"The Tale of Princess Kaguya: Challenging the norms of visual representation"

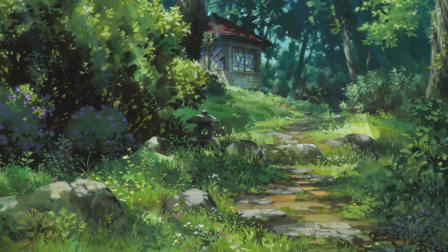(4:11)
Having previously worked on various Ghibli and Madhouse films since the 1970s,
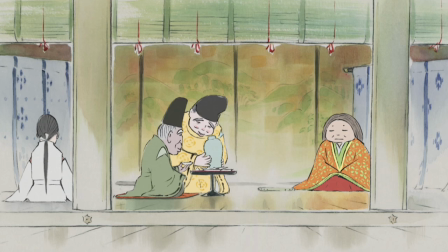(4:16)
Oga's images contain a generally light yet vibrant flavour, which in Princess Kaguya is giving a leading role.
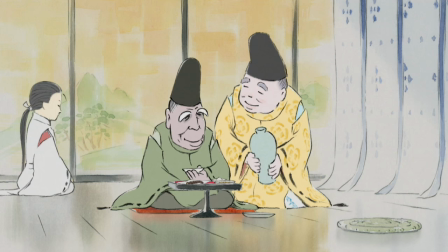(4:22)
Instead of being merely present in the background, as is typically the case,
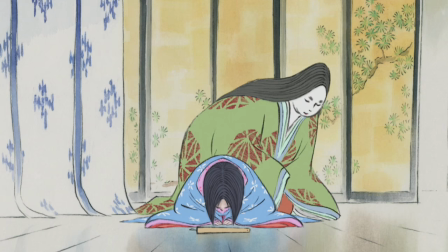(4:26)
the watercolors are here used for all visual elements on screen. thus taking a central role in the film's action.
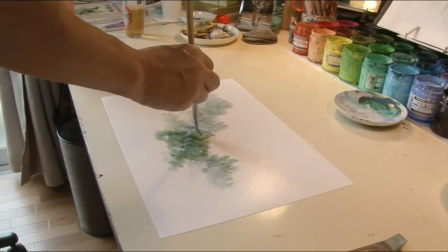(4:32)
This ultimately results in an overall more abstract visual touch.
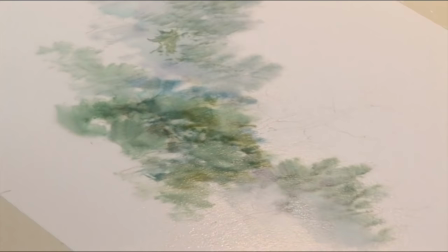(4:36)
Due to watercolor's physical nature, it is both hard to control and has a rather moist look to it,
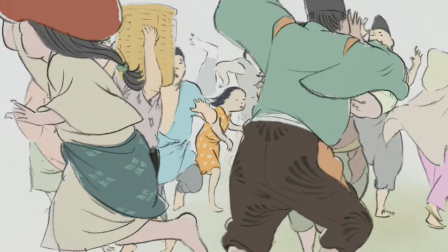(4:42)
something that can work very naturally for backgrounds and surroundings, but results in notably less concreteness when applied to the things in the foreground,
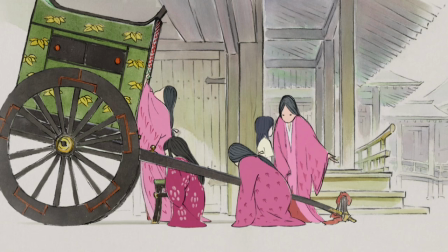(4:49)
not least when they are in motion. Added to this is also a general sense of minimalism.
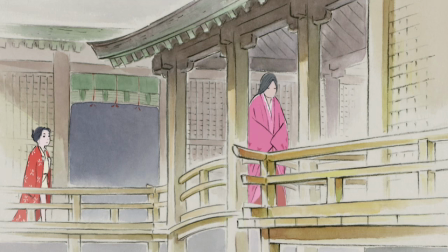(4:54)
Instead of trying to achieve a realistic immersion through detailed drawings and fluid animation,
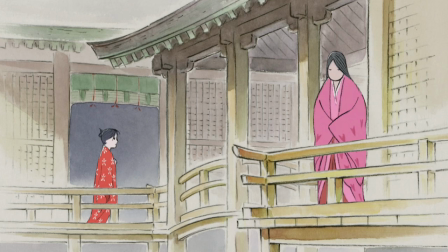(4:59)
Princess Kaguya presents a much more restrained approach in its visual direction, one that purposefully involves absence.
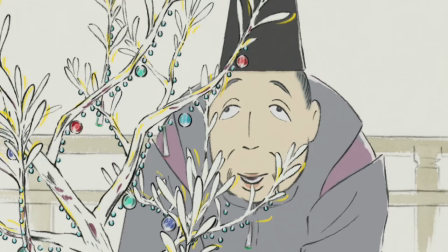(5:06)
The charcoal lines aren't drawn to necessarily complete the shapes of their objects, but only enough to make them visible,
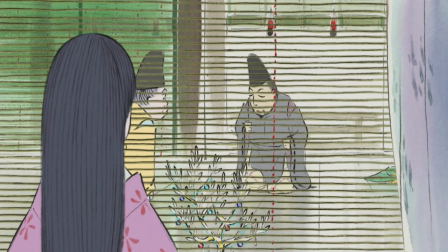(5:11)
just as the watercolors don't always fill in these shapes entirely, rather even retained within their borders.
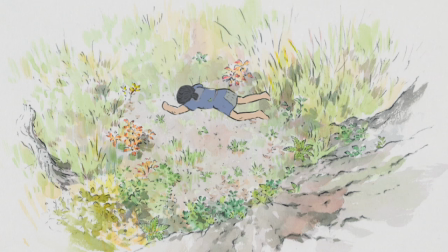(5:17)
Several sceneries even contain big areas of blank paper where no background art has been added.
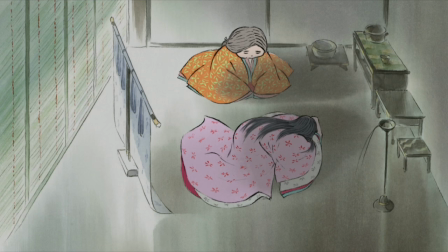(5:22)
So not only are these two materials inherently filled with distinct expressions, but the highly simplistic and loose manner in which they're used, even further highlights these expressions.
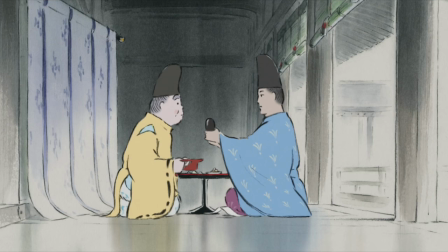(5:32)
Together, these three elements, the charcoal, the watercolour and the minimalism, is what forms Princess Kaguya's degree of abstraction.
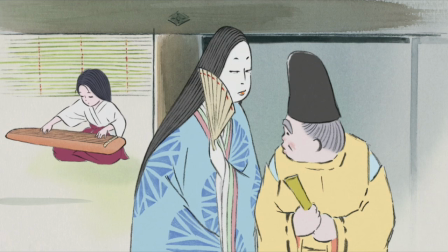(5:40)
We see how the illusion of three-dimensionality is subtly broken,
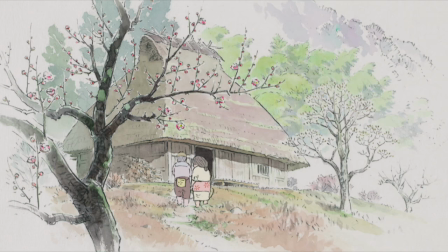(5:44)
partly because of the same materials being used for both background and foreground, and partly because of the large areas of blank paper.
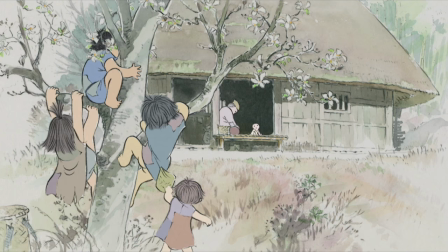(5:50)
We also see a strong visibility of the brushstrokes in both the charcoal and the watercolour usage, as well as in the simplistic looseness by which they are applied.
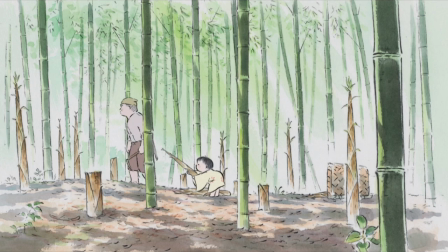(5:59)
Even though this visual style is highly unique in the context of general animation, it isn't the first time that Takahata himself has used it.
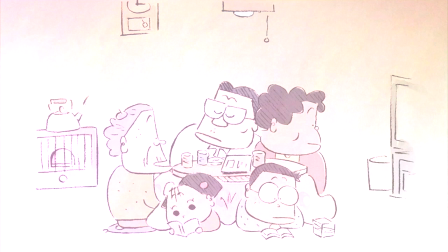(6:08)
The exact same combination of charcoal lines, watercolours and restrained minimalism can be seen in his prior film My Neighbors the Amadas from 1999.
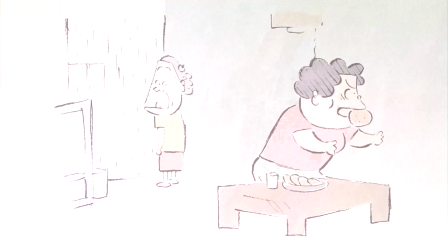(6:16)
Here it is used to create a more sketchy and comic-script-like aesthetic, which purposefully adds to not only Finn's lighthearted and comedic tone,
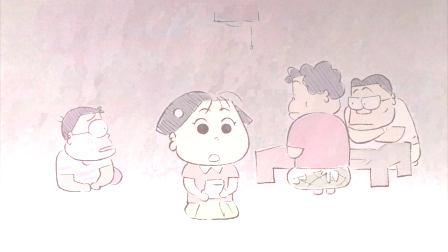(6:24)
but also its format, consisting of a series of vignettes about the daily lives of its titular ensemble cast.
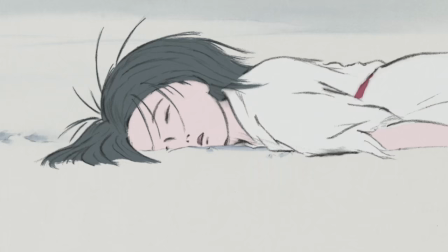(6:30)
As such, the visual direction of the film is very plain, simple and monotonous.
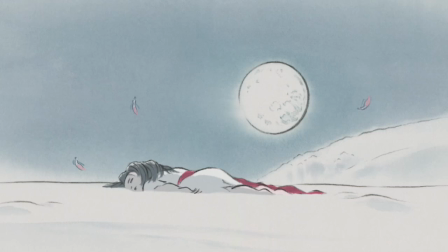(6:35)
Its successor however, being a more dramatically charged story, presents a much more dynamic approach.
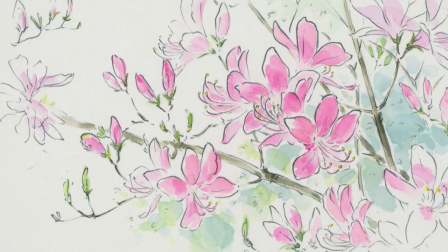(6:41)
The watercolor uses widely shifting color palettes to set the tone for various scenes, from cheerfully bright greens and pinks, to somberly dim grays and blues.
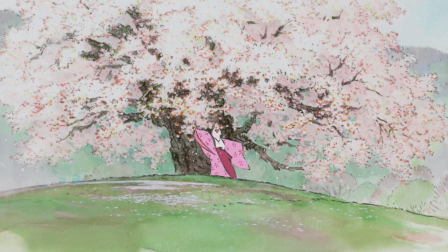(6:50)
Similarly, the charcoal is utilized in varying ways to convey both different physical actions and the underlying emotions of these actions.
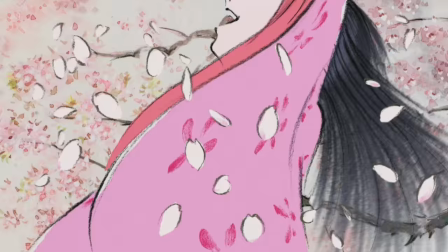(6:58)
In this scene for example, we see how our protagonist is joyfully swirling under a blossoming cherry tree.
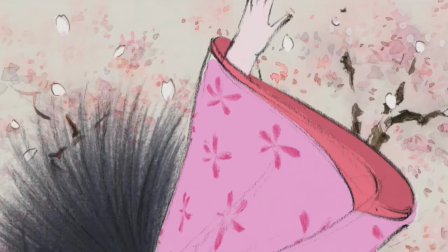(7:04)
The charcoal lines portraying the contours of her face and clothes, as well as her hair,
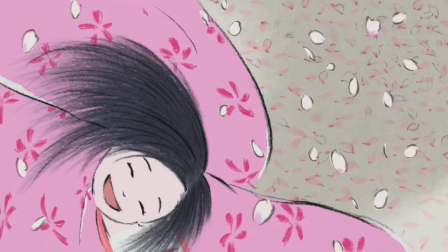(7:08)
are expressively drawn to capture the movements of the scene, but are at the same time thin enough to leave most room for the bright and vibrant watercolors.
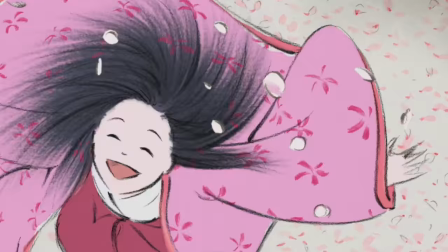(7:16)
Compare that to this scene.
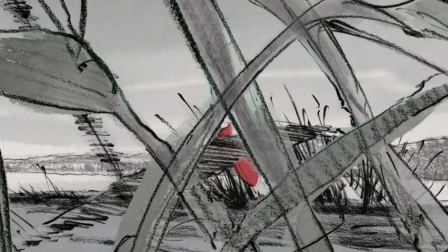(7:20)
Here, the charcoal has given absolute central focus, forcefully capturing both the physical movement and the feelings of our character with its rough and scribbled drawings.
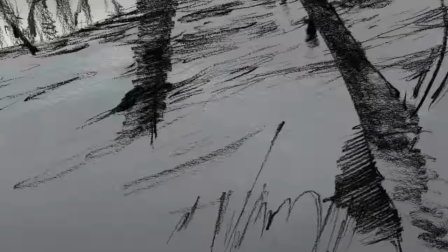(7:29)
Kaguya being portrayed from a distance is reduced to almost no more than a blob, as both she and her surroundings are devoured by an incredibly strong level of abstraction.
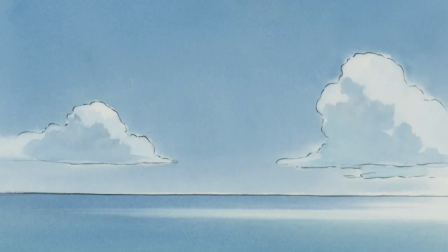(7:38)
If this visual style was established by the Yamaras, the Princess Kage presents a significantly more elaborate utilization of its possibilities.
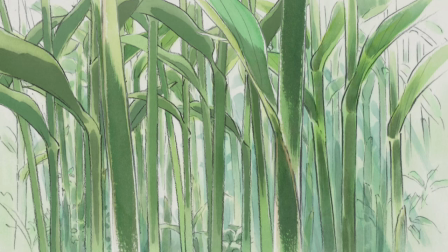(7:47)
According to Takehata himself, this depiction of physical and emotional expressions through the usage of abstraction appears to be completely intentional.
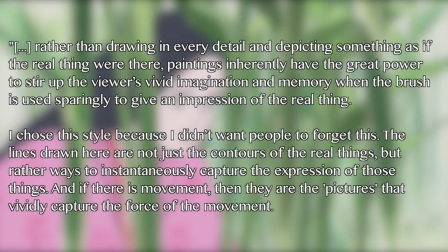(7:56)
Rather than drawing in every detail and depicting something as if the weird thing were there,
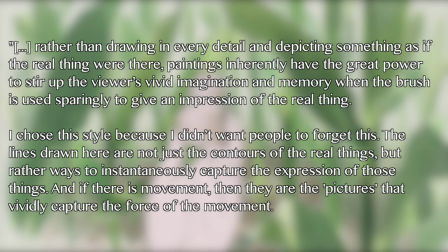(8:01)
paintings inherently have the great power to stir up the viewer's vivid imagination and memory, when the brush is used sparingly to give an impression of the real thing.
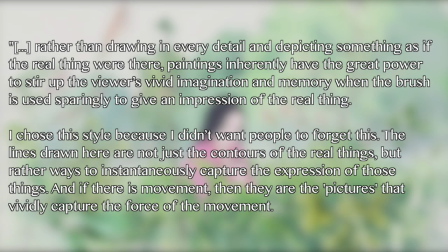(8:09)
I chose this style because I didn't want people to forget this.
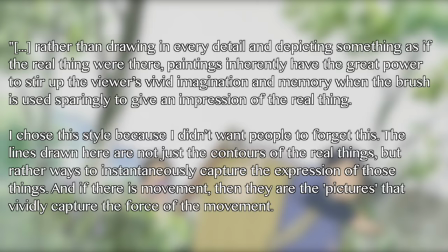(8:13)
The lines drawn here are not just contours of the real things, but rather ways to instantaneously capture the expression of those things.